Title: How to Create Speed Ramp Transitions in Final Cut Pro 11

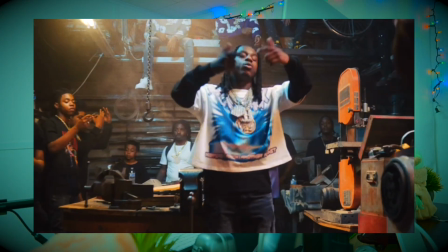(0:00)
In this video I'll break down how to create these really cool speed ramp effects in Final Cut Pro. Now if you're looking for some really cool Final Cut Pro plugins, make sure to check out my website winconsmedia.com.
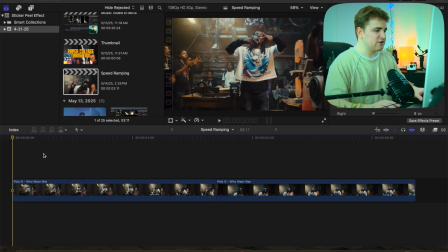(0:10)
The link is down in the description. So here are the two video clips. This is just from the Polo G music video and you can see these clips look perfectly fine.
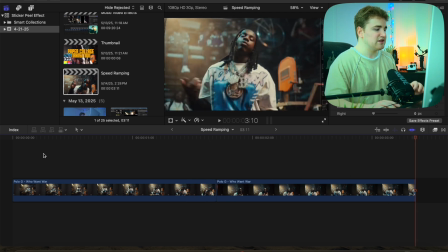(0:18)
But let's say you want to actually speed up these clips.
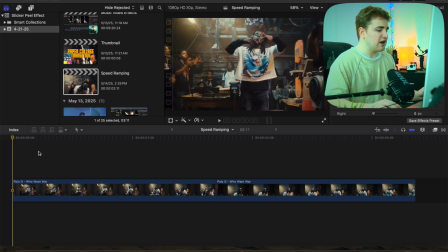(0:20)
So what I would encourage you to do is go ahead and go to the beginning of the clip and what I usually like to do is I'll go forward kind of like 10 frames. So go 1, 2, 3, 4, 5, 6, 7, 8, 9, 10. I'll go forward about 10 frames and then I'll go to the end of the clip and then I'll go back 1,
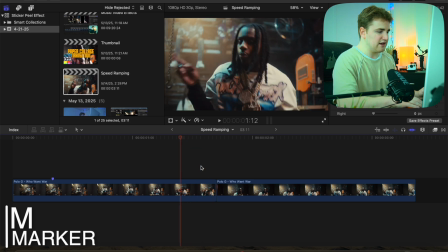(0:36)
2, 3, 4, 5, 6, 7, 8, 9, 10 frames and place a marker. So these 10 frames are going to be at normal speed and these 10 frames are going to be at normal speed. Now you can go ahead and actually create the speed ramp effect at the beginning and at the end but in this case I want to happen in the middle of the clip.
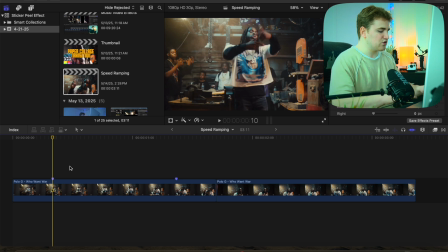(0:54)
So I'm going to do some selecting the first marker. I'm going to click on the keyboard shortcut shift B and that will basically blade the speed.
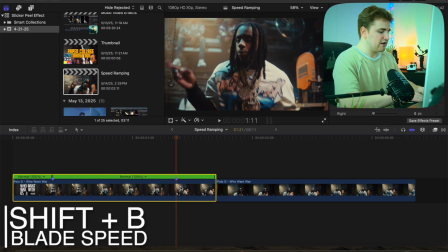(1:01)
Then we'll go to this marker and we'll go ahead and click on shift B to blade the speed.
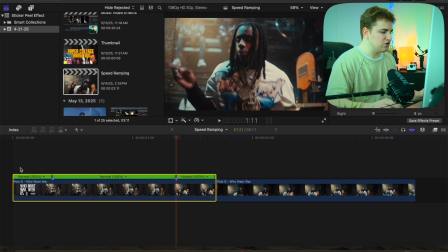(1:06)
Now we want this part to be sped up. So what you want to do is you want to hover your playhead over this icon.
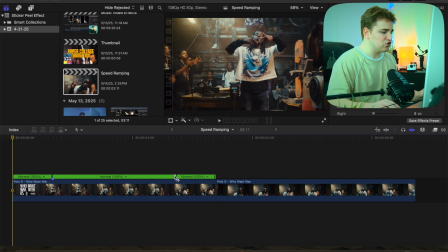(1:12)
So you see this icon should appear and now you should be able to drag it. So we're going to go ahead and drag it this way to speed it up. Now if you want to slow it down you just obviously drag it in the opposite direction. As you can see we're speeding up this video clip and this is all kind of like a personal preference. So let's say we want this to be really fast. So let's go ahead and see what this actually creates. So now you have this really cool effect.
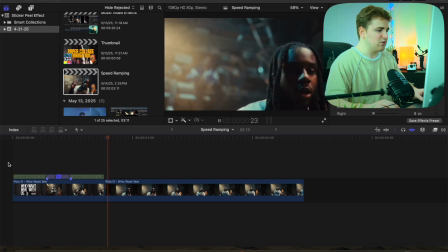(1:31)
See how it kind of like speeds up. You have this really cool effect where it kind of starts normal speed and then speeds up.
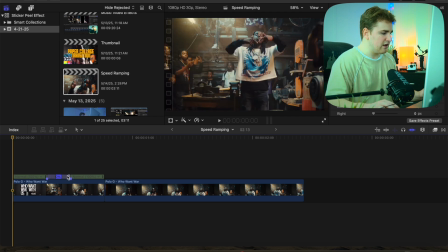(1:38)
So let's say maybe that's a little too fast. We can head over here and maybe drag this back out so it's a little bit slower. And then as you can see we can scroll in and we can zoom in and we can go ahead and adjust this actual transition. So wait for this icon to appear on your mouse and then we can go ahead and just drag this transition just to make the actual like effect happen smoother.
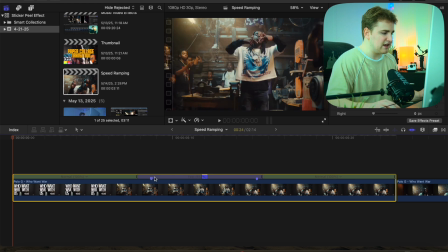(1:58)
So you kind of see we're dragging it in so you see kind of like fades on so it starts to get really fast and then it will start to slow down. So I'd kind of make this line really small. So you see if you go ahead and zoom out now you should have this really cool effect where it starts at normal speed and then as you see see how it starts at normal speed
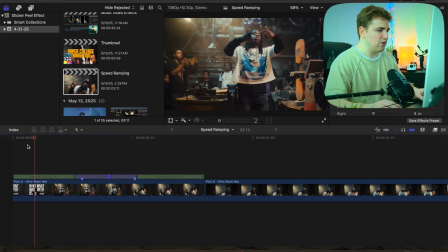(2:16)
speeds up and then slows down back to a hundred percent and that's just a really cool effect.
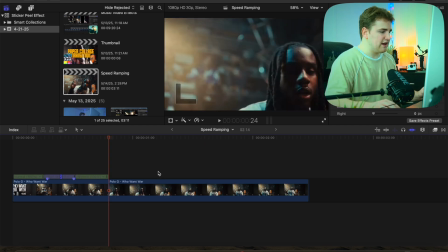(2:22)
Now again we can do that for the second clip so we can go ahead and head to the beginning of this clip and we're gonna go forward 1 2 3 4 5 6 7 8 9 10 frames and then we'll go again do the same thing go to the end and we'll go
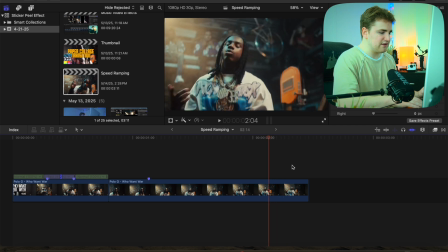(2:35)
back 1 2 3 4 5 6 7 8 9 10 frames and again we'll select on this click on shift
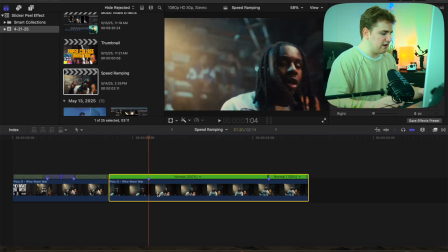(2:41)
B to play the speed then head to this marker and then click on shift B and we'll literally do the exact same thing. We'll take our playhead over here and we're going to go ahead and just adjust the speed and make it happen really fast and again it's
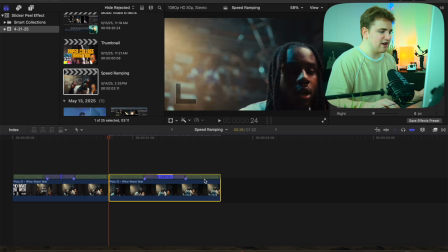(2:55)
all you know a personal preference how fast or and again you again drag it in the opposite direction if you want to slow it down and let's go
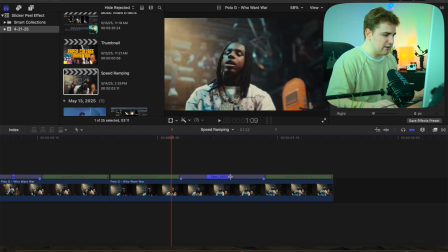(3:02)
ahead and adjust the actual like transition speed. So hover the mouse right here now we can go through and kind of just adjust the actual uh the transition that way kind of like fades on so it's not like as harsh so you can see we just keep messing with it until we get the look that we want that way there's
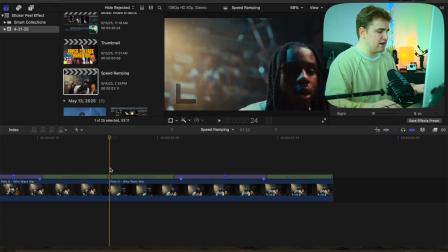(3:17)
a little bit of a fade on in my opinion in my opinion i think it just looks a lot better so let's go ahead and play these
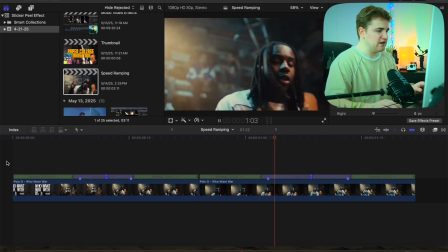(3:22)
clips and let's see what they look like so see normal speed speed up and then see how kind of like see how kind of like speeds
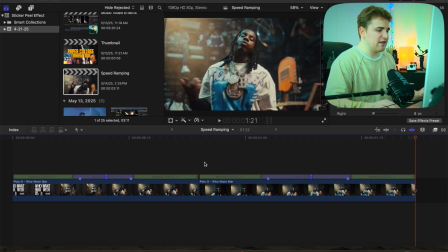(3:28)
up so right here normal speed and let's say you want to make that happen even faster again same thing
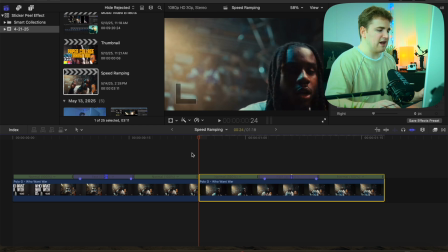(3:33)
as a trial and error so let's scroll this down or move this over here that way it happens a lot faster and again you don't have to necessarily have 10 frames if you it's
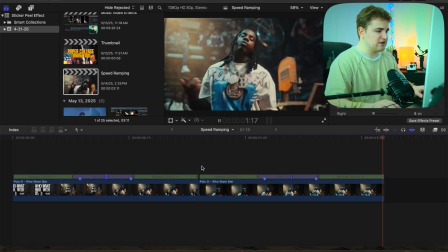(3:41)
all a personal preference. So let's play the effect and see what looks like. See that's just a really cool effect.
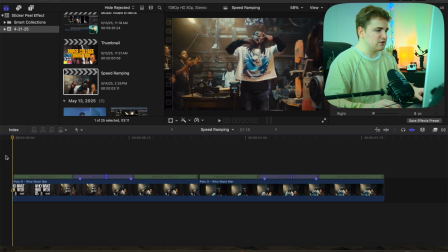(3:47)
I just think it makes the the clips so much more dynamic. You see it starts at normal speed speeds up and then again you just create this really cool speed ramp effect.